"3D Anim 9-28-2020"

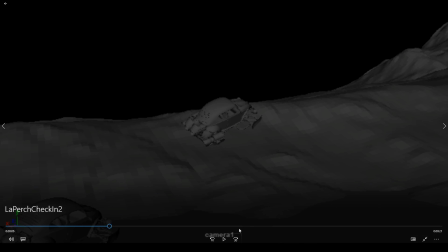33:06 interesting as it leads in, I guess, but I feel like it's the one that's carrying the least amount of information. The shorter ones in the beginning will either get reworked or cut entirely. Yeah, like I feel like you could almost start it with this shot,
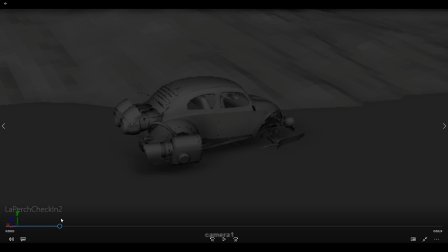33:21 and even though it's a quote unquote chase, like this is feeling much more like playful, right? Like it's a playful chase. It's like these two cars frolicking on Mars, right?
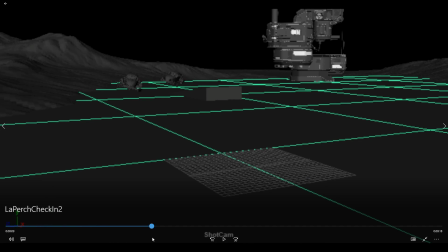33:34 If you took that first shot out. And I think the other element to make the continuity work is that after this shot,
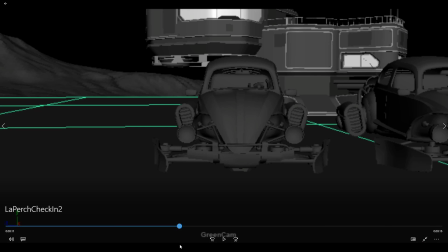33:42 somehow that car has to sort of roll back over and end back up on its wheels and come after
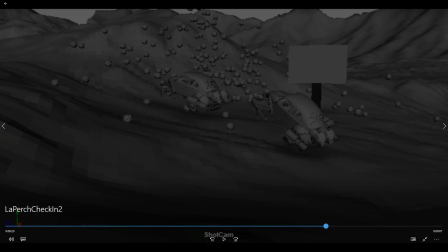33:48 this car here. I think this is working as a kind of interesting shot. I can't tell. Like, it feels like this car is getting away, and this one is not.
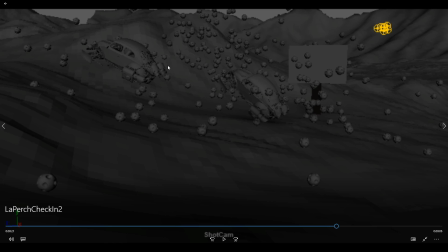34:08 But I don't think that the simulation is sort of selling that enough. Like, I feel like you need a pathway so we can see this car get away and continue up the mountain.
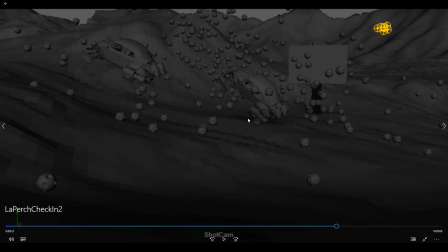34:19 And then this one is the one that gets kind of knocked back down. Which then really, if they're just playful cars frolicking on Mars, is actually just a tragic accident. They were just having fun until a rock slide.
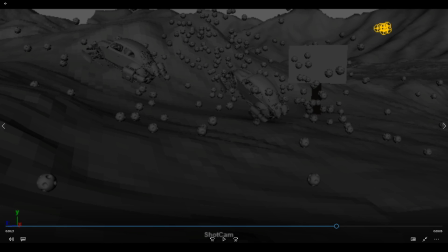34:35 But I think that I think that makes for a more entertaining like sequence then.
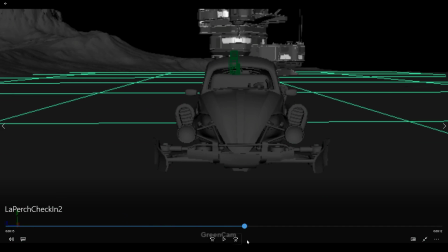34:44 Yeah. So I think something to consider with these is that
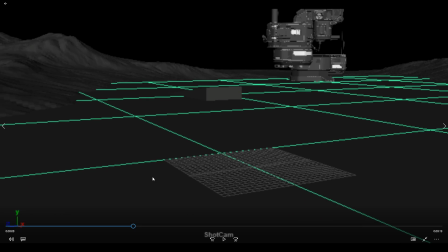34:52 part of the appeal, part of the interest comes from the fact that there are two cars. Sorry, I realize that on this recording I'm doing, the audio may be really high, so I just turn that back down. There are two cars, and
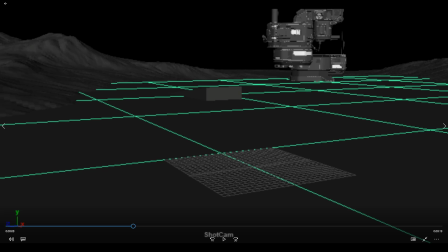35:09 it's always more interesting to have two, when you have these two cars, to have them react differently, to have them do different things, right? So like this shot is
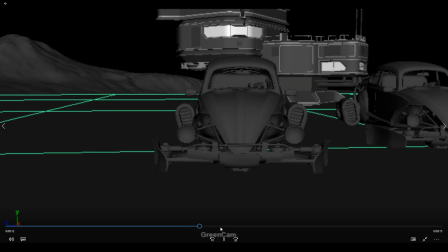35:21 way more interesting that one car flips and the other one doesn't than it would be if both cars flipped, right?
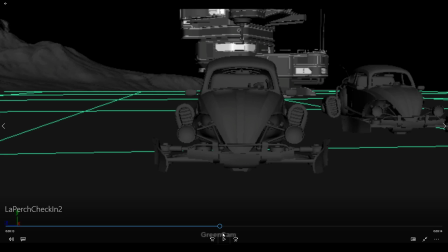35:30 Because then you're kind of like, well, like it has the same impact if it was just one car driving along and flipped then. Like it's this contrast between the two, and I think that's why it's interesting.
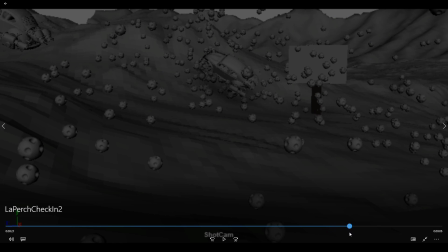35:41 Like both cars, getting hit by this wouldn't be as interesting as one car getting away and one car getting hit, right? I don't know if that's just sort of a natural tendency for us to want to see conflict, but that would be my thoughts.
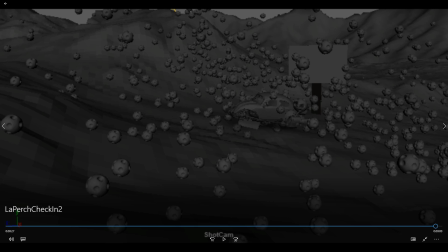35:57 Is sort of make sure that each car is doing something different, each car is acting differently.
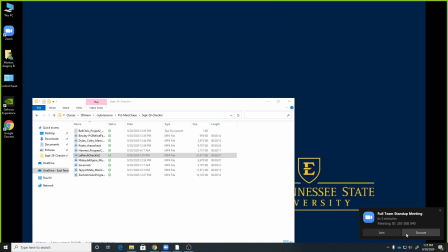36:02 So, yeah, cool. Got a full. Who's that? Okay, Michaela.
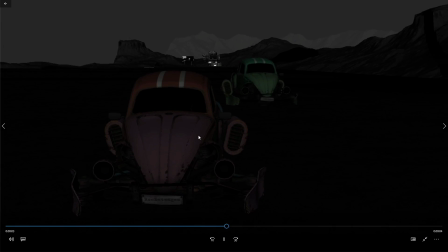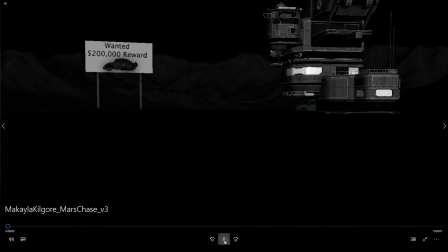36:17 Yeah, that last shot's working way better now. Oh, let's see. There's some more. Emily said some stuff. Okay. Yeah, I see where you're going with there, Emily. So, cool.
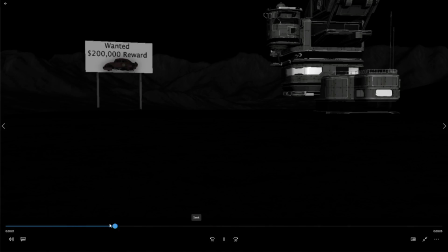36:43 What's that again?
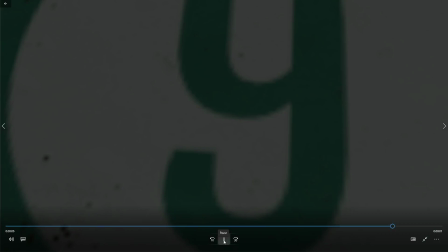36:52 I know this is kind of hard to see. It's kind of dark on the screen, but I think this one's actually coming along really good.
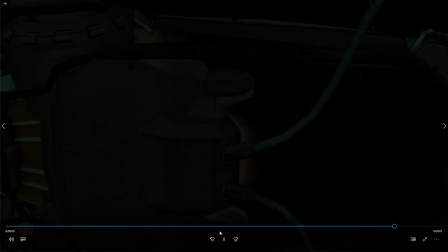37:01 The only thing I would say in this one right now, I mean, other than some animation polish stuff, like getting those curves as clean as you can, stuff like that, adding secondary action, is this this first shot,